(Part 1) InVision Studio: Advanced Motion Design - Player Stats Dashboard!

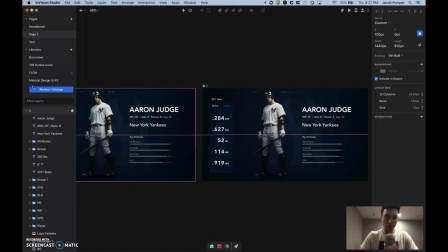247s
We want to create an initial state, because I don't want this to be my...
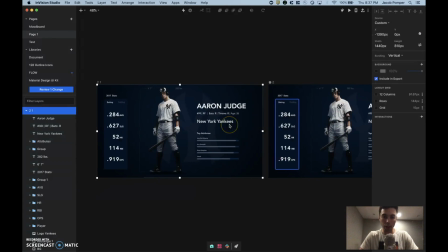253s
I want this to be the end state, basically, of this transition. But we need a state before that, so we need it to go from this state to this state. But we want to create differences in these states because Studio is going to animate the difference between these similar elements.
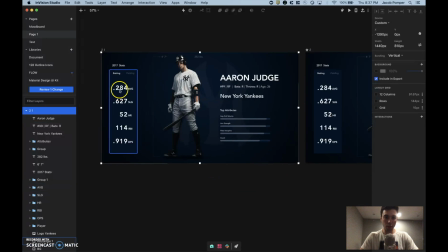266s
So in this initial state, what I first want to do actually is set all of these numbers to 0.
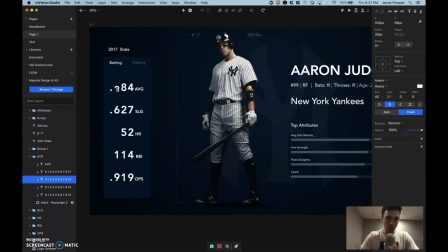272s
So I'm just going to reposition these numbers, set them to 0. Remember, these are numbered 0 through 9.
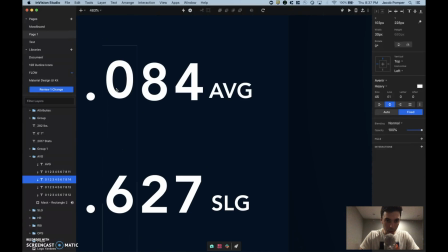279s
And let me just make sure it's lined up.
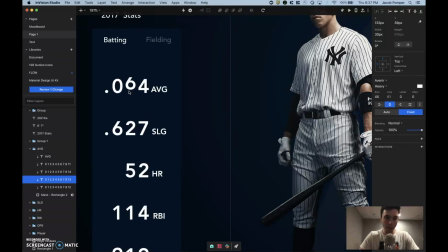281s
So I'm going to actually do this to all these numbers, and just so you guys aren't bored, I'll fast forward the video, but the idea is I'm just going to reset all of these numbers to 0.
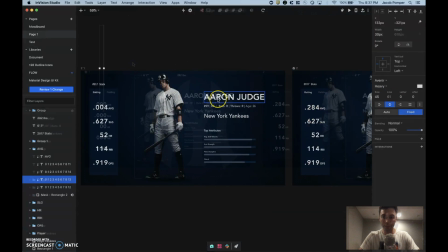290s
So that they spin once they get to the second artboard. Cool, so I reset all of these to 0.
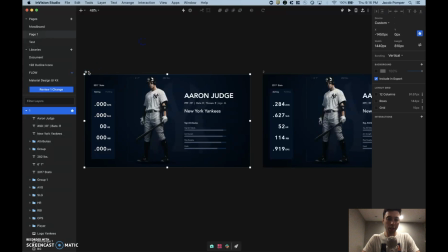299s
I also made this initial state our home artboard. So let's create an interaction to get from screen 1 to 2. So let's just do a timeout interaction. So let's select new interaction. Let's do a timeout trigger. Select timer. We'll do a 0.2 second timeout, that's fine.
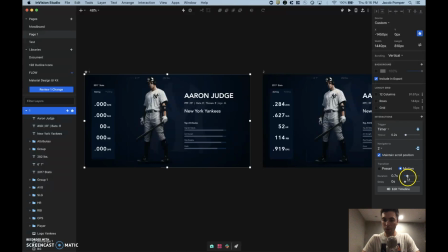318s
And we'll navigate to Artboard 2, select motion. We can have this take 0.8 seconds.
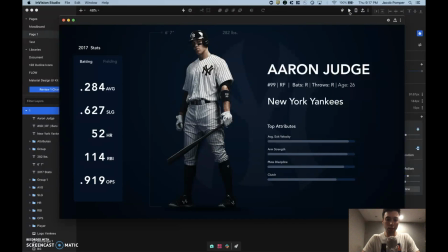326s
And let's go to our preview and see what happens. So look how these numbers are spinning into place. Pretty cool. I think right now there's not much visual interest here because they're all spinning at the exact same time. We can create some time differences in a second, but already pretty cool animation.
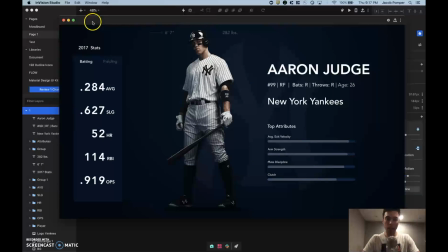346s
And I'm just hitting Command R to reset. Very cool. What else can we do?
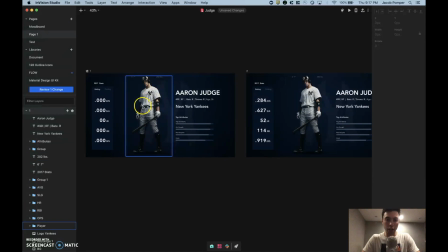351s
So we want to be thinking, you know, what is going to change from screen to screen between these similar elements? And what I'm thinking is we're going to have a lot of right to left movement. So in this initial state, I want to move everything over to the right. And then in the second state, it's going to slide from right to left, or at least most of these elements.
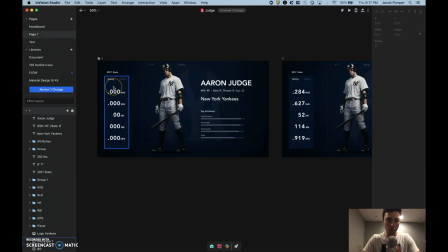369s
I think this can stay, like these stats here. So maybe what we'll do for these guys is just... Actually, we just leave it how it is. I don't think that needs to move, but let's have all this stuff.
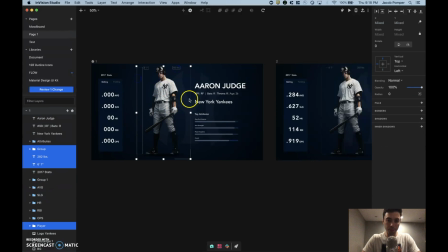383s
So Aaron Judge, his height, his weight, the Yankee logo, his name, all this stuff. We'll just move, I don't know, maybe 50 pixels to the right. So let's see what happens now.
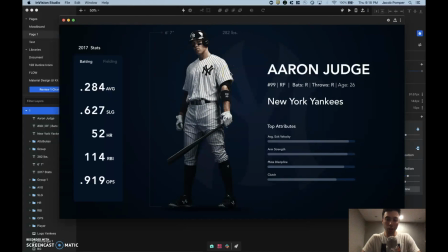403s
Cool. And we want to create some differences. We could even do a parallax effect here because we have some depth elements here, right? So we have a foreground element and a background element. We have Aaron Judge as our foreground element. And then this Yankee logo is like our background element.
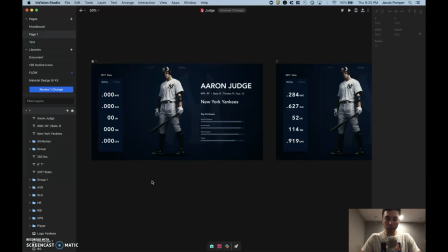419s
So what we can do actually is very simple. I want to make it seem like Judge is moving faster because he's closer to us. So to accomplish that, I'm just going to have him move a greater distance. So in this initial state, I'm just going to move him further to the right than this Yankee logo.
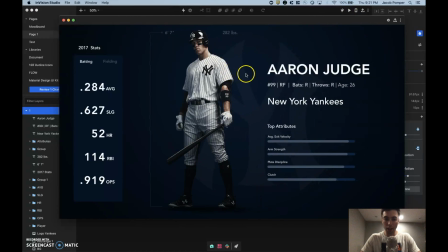436s
So just doing that should create... Yeah, you see there's like a slight time difference between Judge and the Yankee logo. And it creates more of a depth effect. It's kind of like an optical illusion.
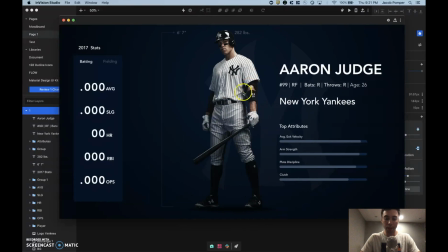448s
I actually made a video on this. I'll link below as well or somewhere on the screen. But a very subtle difference here.
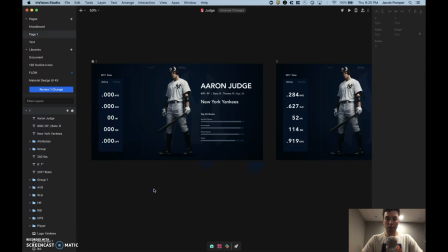456s
But I think it creates a really cool illusion of depth. Next, I want to work on these kind of level bars here.
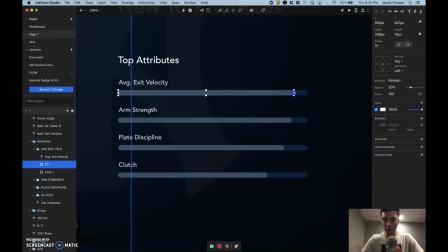464s
So in this initial state, I actually want these to be pretty much at zero and then they're going to fill up. So I'm just going to move them over and fade them all the way out. Like so. In Studio, we're really just always thinking what happens from screen to screen with similar elements.
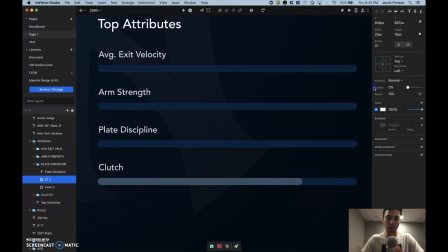482s
It's kind of a different way of thinking. If you're used to working in like Flinto or Principle, it's a little different, but actually Principle is pretty similar.
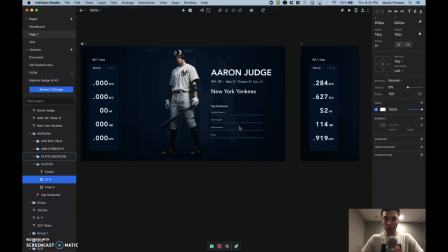490s
But so let's see what happens now. So these should fill up.